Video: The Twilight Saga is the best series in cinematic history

Emotional songs such as Turning Page by Sleeping at Last or Thousand
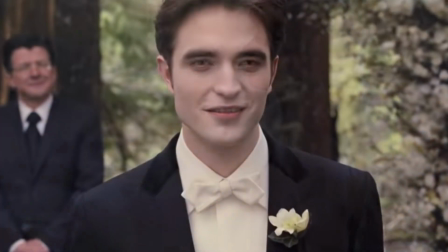4:07 Years by Christina Perri honestly make Twilight a tearjerker at times. I say this with 100% seriousness. I do not know a series with a better soundtrack than Twilight. The songs perfectly match the vibes and transport you into another universe. There's nothing that I would change or add because it's literally perfect in every way. Whenever it's rainy or cloudy outside, you can turn on the Twilight soundtrack and feel like you're actually in Forks, Washington.
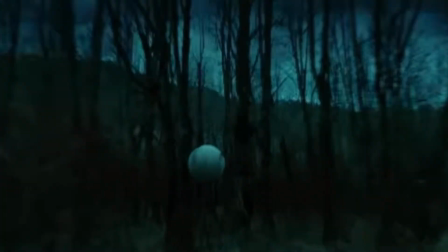4:40 Supermassive Black Hole by Muse is an outer body experience. This song plays during possibly the greatest scene in film history, the baseball scene. The only other baseball scene that can come close to this one is maybe I Don't Dance in High School Musical 2.
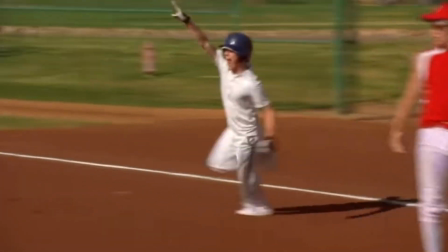4:59 But even that doesn't come close to the greatness of the Twilight baseball scene. The vampire family has to play baseball during a thunderstorm because their super strength
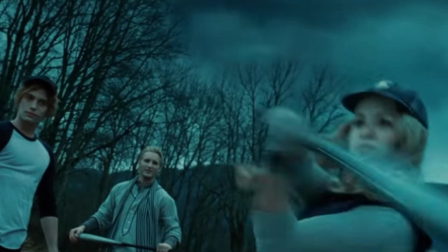5:10 is so strong that hitting the baseball with a bat sounds like thunder. It's genius, honestly.
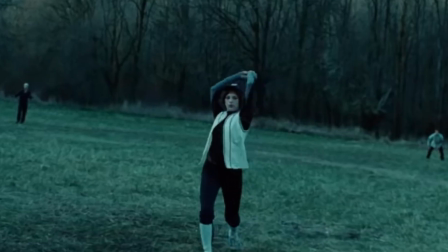5:17 Alice, Edward's adopted sister, pitches the ball in a way that enlightened a spiritual awakening inside of me. And I'm pretty sure it enlightened everyone when they first saw that.
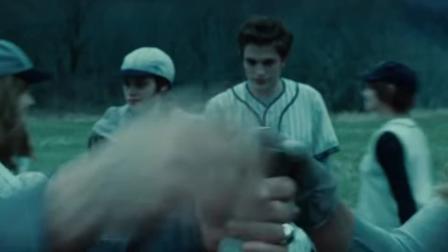5:30 The classic cheesy baseball uniforms and the banter between the characters offers a really fun viewing.
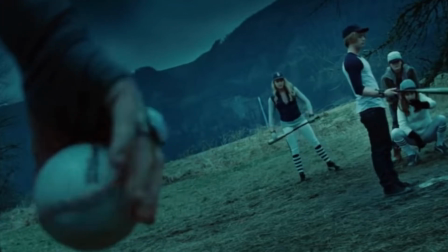5:37 Also, it's just hot. The way Jasper swings his bat, please. Jackson Rathbone deserved an Oscar for that technique and performance. One of the most important parts of this scene, and of the movie as a whole, is the blue tint. The blue tint is so iconic, you can't even mention Twilight without thinking of it.
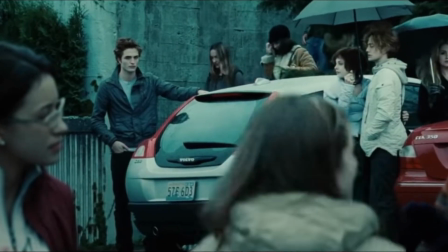6:00 The tint makes the movie stand out, and it makes you feel like you're actually in this cold and rainy Forks, Washington. Many people laugh for sure to stand for the blue hue. Even I laughed at it when I first saw it. However, I think the stylistic choice is a part of what makes Twilight so memorable, and I grew to love it. An important thing that I wanted to mention was that the first Twilight movie was directed by Catherine Hardwick, a woman. I think it's important and vital to recognize women in film and to
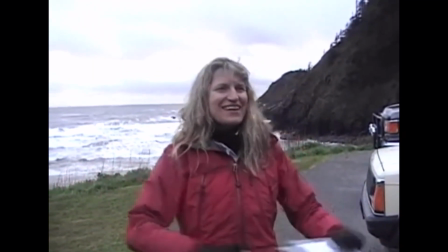6:32 support them and advocate for more women to direct and write films. I mentioned some of the actors that appeared on screen earlier, but I really just want to harp on how good the casting actually was.
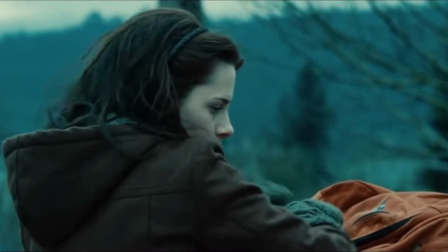6:45 Kristen Stewart plays Bella as a perfectly clumsy awkward and angsty teen and the chemistry between her and Robert Pattinson is just unreal.
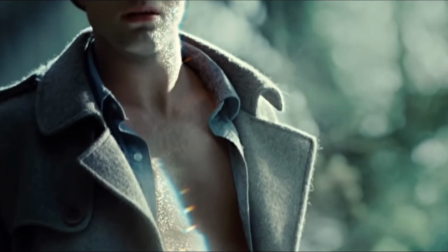6:56 Robert Pattinson nails playing Edward by first of all looking perfect and second of
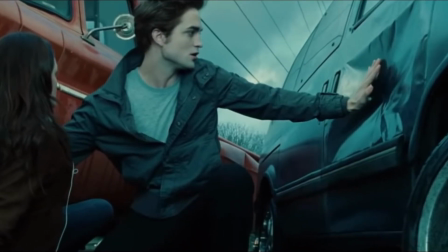7:02 all adding a level of seriousness and care into the character that set the standard for romantic guys for girls to dream over. one of the most important casting
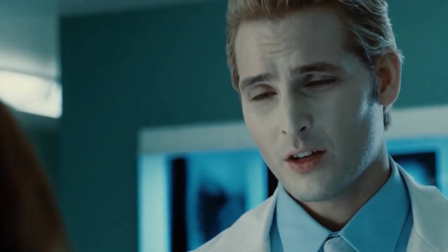7:12 decisions was to cast Peter Faccinelli to play Carlisle. That was so genius, Einstein couldn't even have thought of it. I'm being honest,
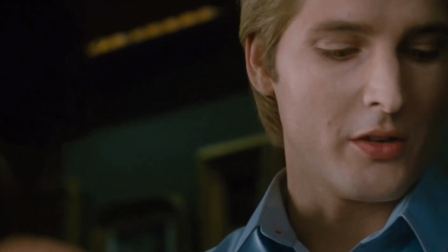7:23 if Carlisle was my doctor and I had my arm cut off and I was impaled in
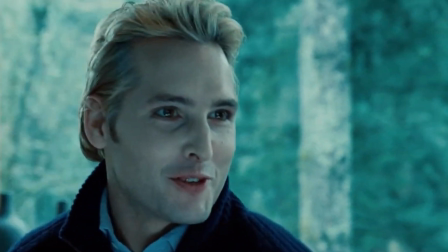7:28 need of serious medical attention and Carlisle walked into my operating room, I would limp out of that hospital because I'm not letting Carlisle see me at my worst.
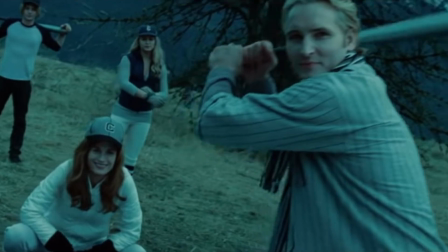7:38 In the book, Stephanie Meyer wrote Carlisle to be this overly handsome,
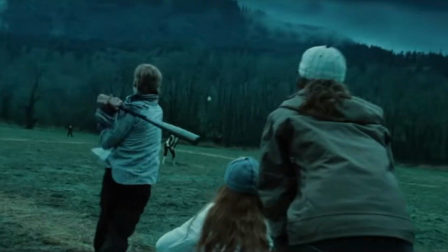7:43 attractive guy, and that translated well over film. It did. Characters such as Alice, Jasper, Seth, and Emmett are so lovable and kind that you can't help but love them.
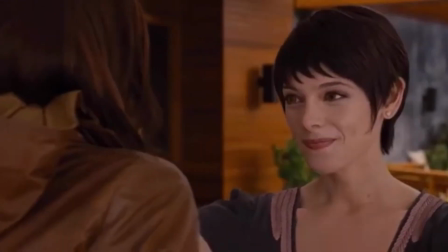7:56 They add another layer of warmth and entertainment to the film, and their love and passion for Bella is just so touching.
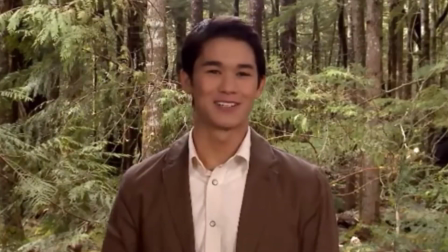8:03 I am a Seth fan first and a Twilight fan second.